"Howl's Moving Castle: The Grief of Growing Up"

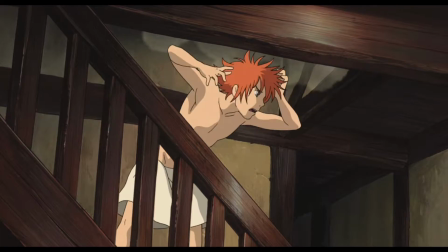261s Sophie! You sabotaged me! Look! Look what you've done to my hair!
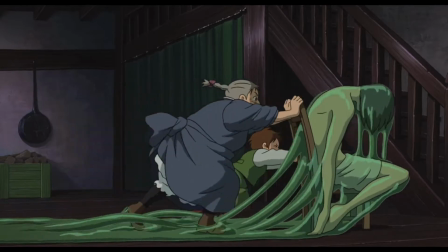266s
And at one point, casting Sophie in the role of his mother.
Just say that you're Pendragon's mother.
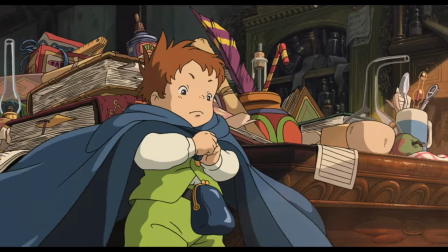272s
Even Markle takes on the disguise of the archetypal wise old man,
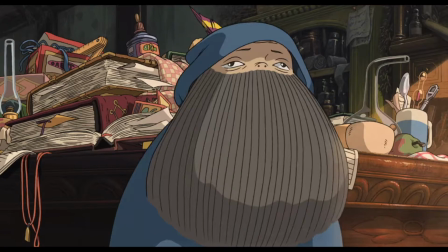276s
acting as Hal's surrogate paternal figure and saving him, albeit temporarily, from the authorities.
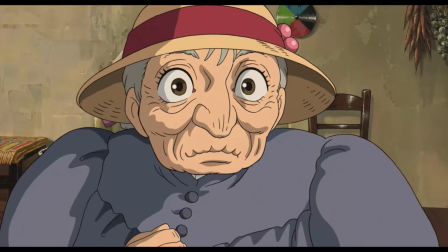283s
At first glance, Hal's vanity and childish behavior is funny, and at times annoying.
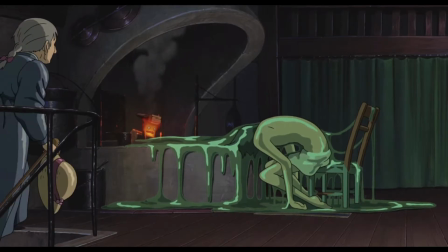290s
And yet, is Hal's fear of growing up totally unfounded?
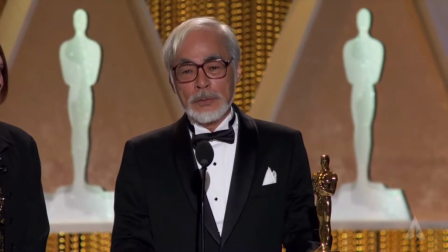294s
Like the romantics of the 19th century, does Miyazaki not idealize the child in favor of the adult?
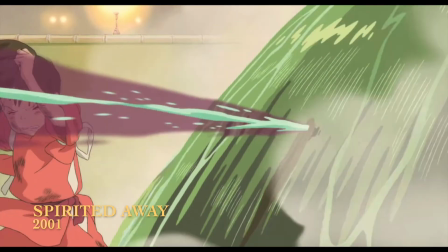300s
Films like Spirited Away and My Neighbor Totoro venerate the special relationship a child has with nature and magic.
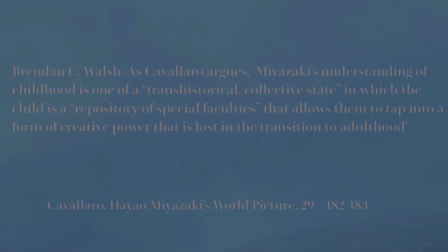309s
Miyazaki's understanding of childhood is one of a trans-historical collective state, in which a child is a repository of special faculties that allows them to tap into a form of creative power that is lost in the transition to adulthood.
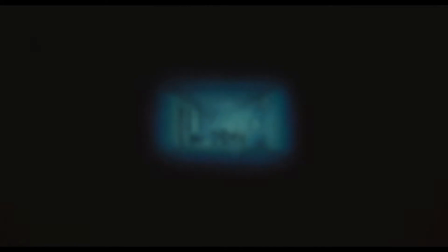324s I'm losing my witch's powers.
We can see this when we venture into Hal's past.
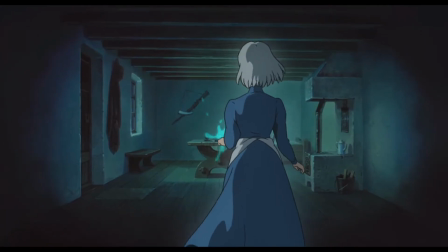330s
Our first introduction to shooting stars are usually in the forms of fairy tales.
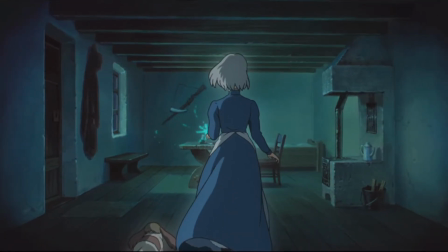334s
The motif of wishing upon a shooting star is prevalent in children's stories, and it's almost perceived as having the same rarity as seeing a unicorn.
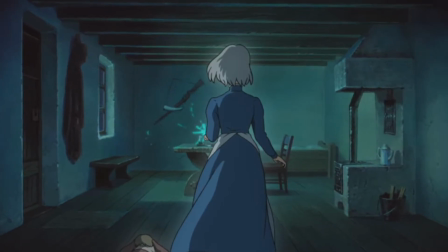344s
And the popular notion of blink and you'll miss it stresses its evanescent nature.
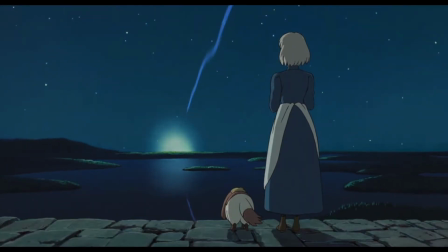351s
Miyazaki's use of shooting stars epitomizes the ephemeral creative power that a child has. The beauty of this phenomenon is tragically brief.
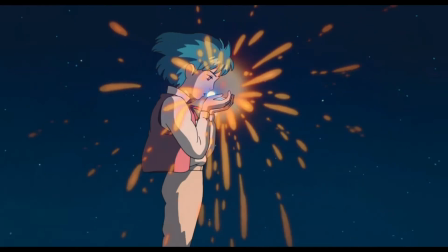359s
As the shooting stars race to the ground, we watch their inevitable death. But as we see with Hal, clinging onto a shooting star transforms it into a demon.
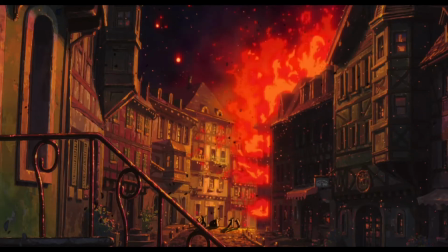367s
Unlike a star, Calcifer is a fire bound to a hearth. Throughout the film, we constantly revisit the idea of the destruction of fire.
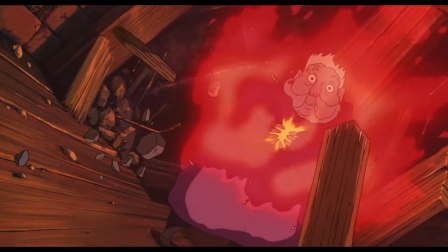376s
To hold onto something so tightly, so as not to let it go, destroys the very thing we are hoping to keep.
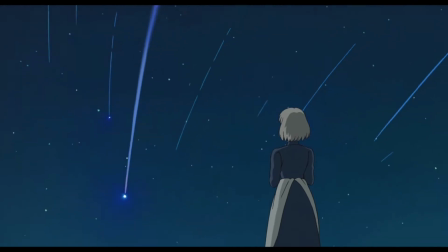382s
If childhood is embodied by the ephemeral and yet completely liberated journey of the shooting star,
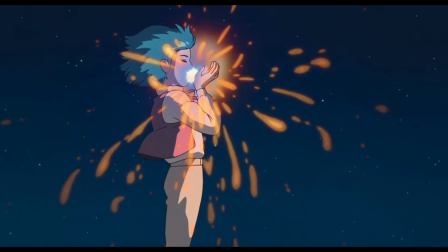388s
then to bind it is to take away the freedom which gives this very thing value. To bind is to expose yourself to the danger and destructions of its fires.
If you drown me, then Howell will die too.
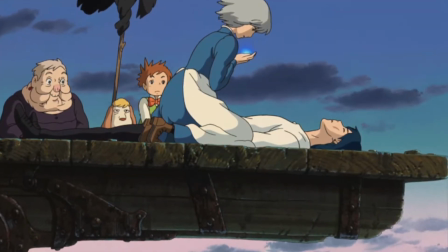400s
At the end of the movie, Hal's survival is dependent on taking Becca's heart, even at the risk of losing Calcifer.
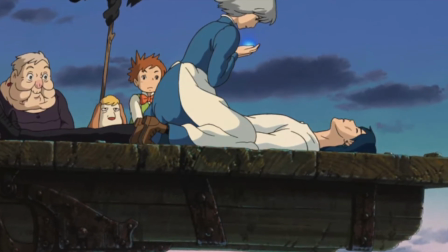407s
And yet we find that when Hal does take it back, Calcifer remains,
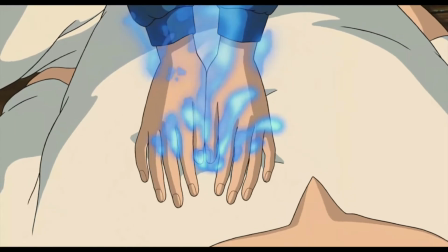412s
returned to his former glory as a star, no longer earthbound but playful and free.
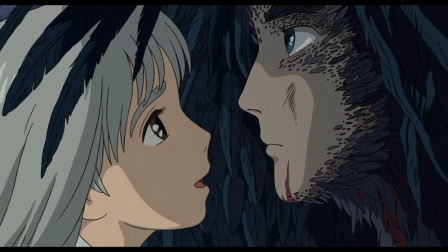419s
Hal stands on his own precipice, clinging desperately to his childhood whilst being dragged into adulthood.
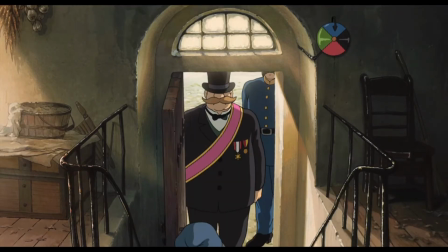426s
In this film and many others, adults are associated with war, curses, and destruction.
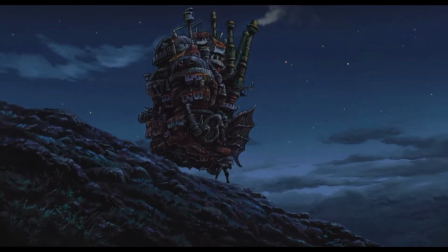436s
It is no wonder Hal often runs away, escaping the responsibilities that bind him as a grown-up.
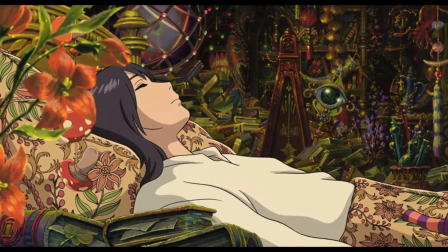442s
And yet, Hal does not succeed in being a child. Instead, he's stuck in the liminal space between childhood and adulthood.
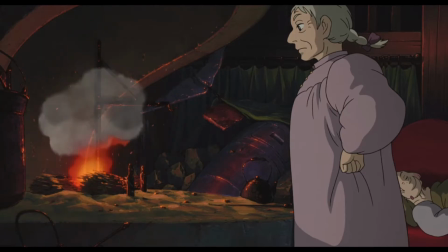450s
Hal's castle is powered by Calcifer and his own heart,
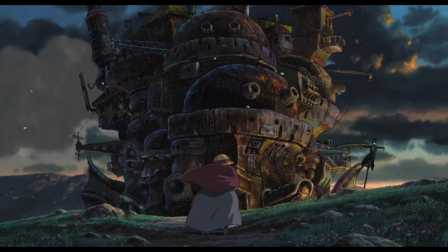454s
and so in a way we can see his castle as a reflection of Hal's inner self.
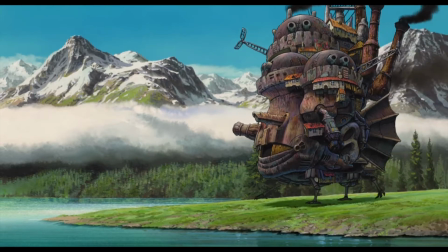459s
The zoomorphic form of his castle resembles an amphibian creature, stuck between land and sea.
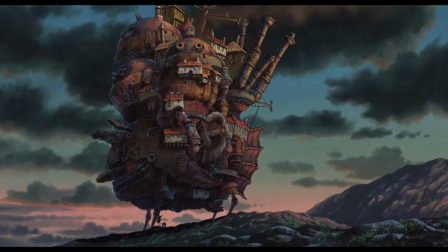466s
Its gait seems almost painful, its structure often looking on the brink of collapse.
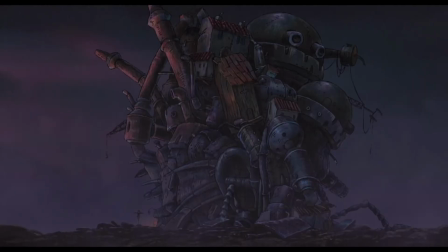472s
This form is not one which can last.
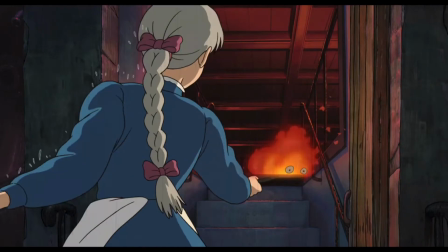475s
If the state of the castle symbolizes the growth of Hal, then Miyazaki does nothing to assure us that the transition to adulthood is painless.
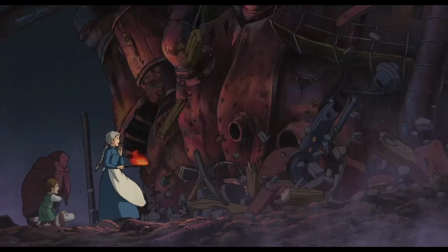483s
Instead, we watch the terrifying metamorphosis and breakdown of the castle.
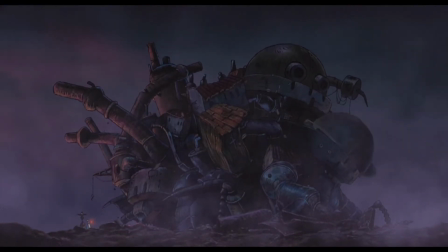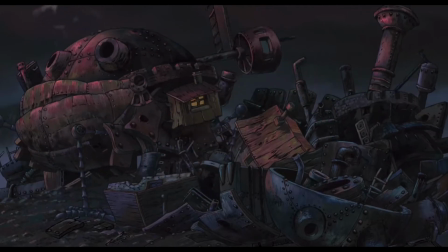494s
Till it too teeters on the knife edge of a mountain, and finally falls into the abyss.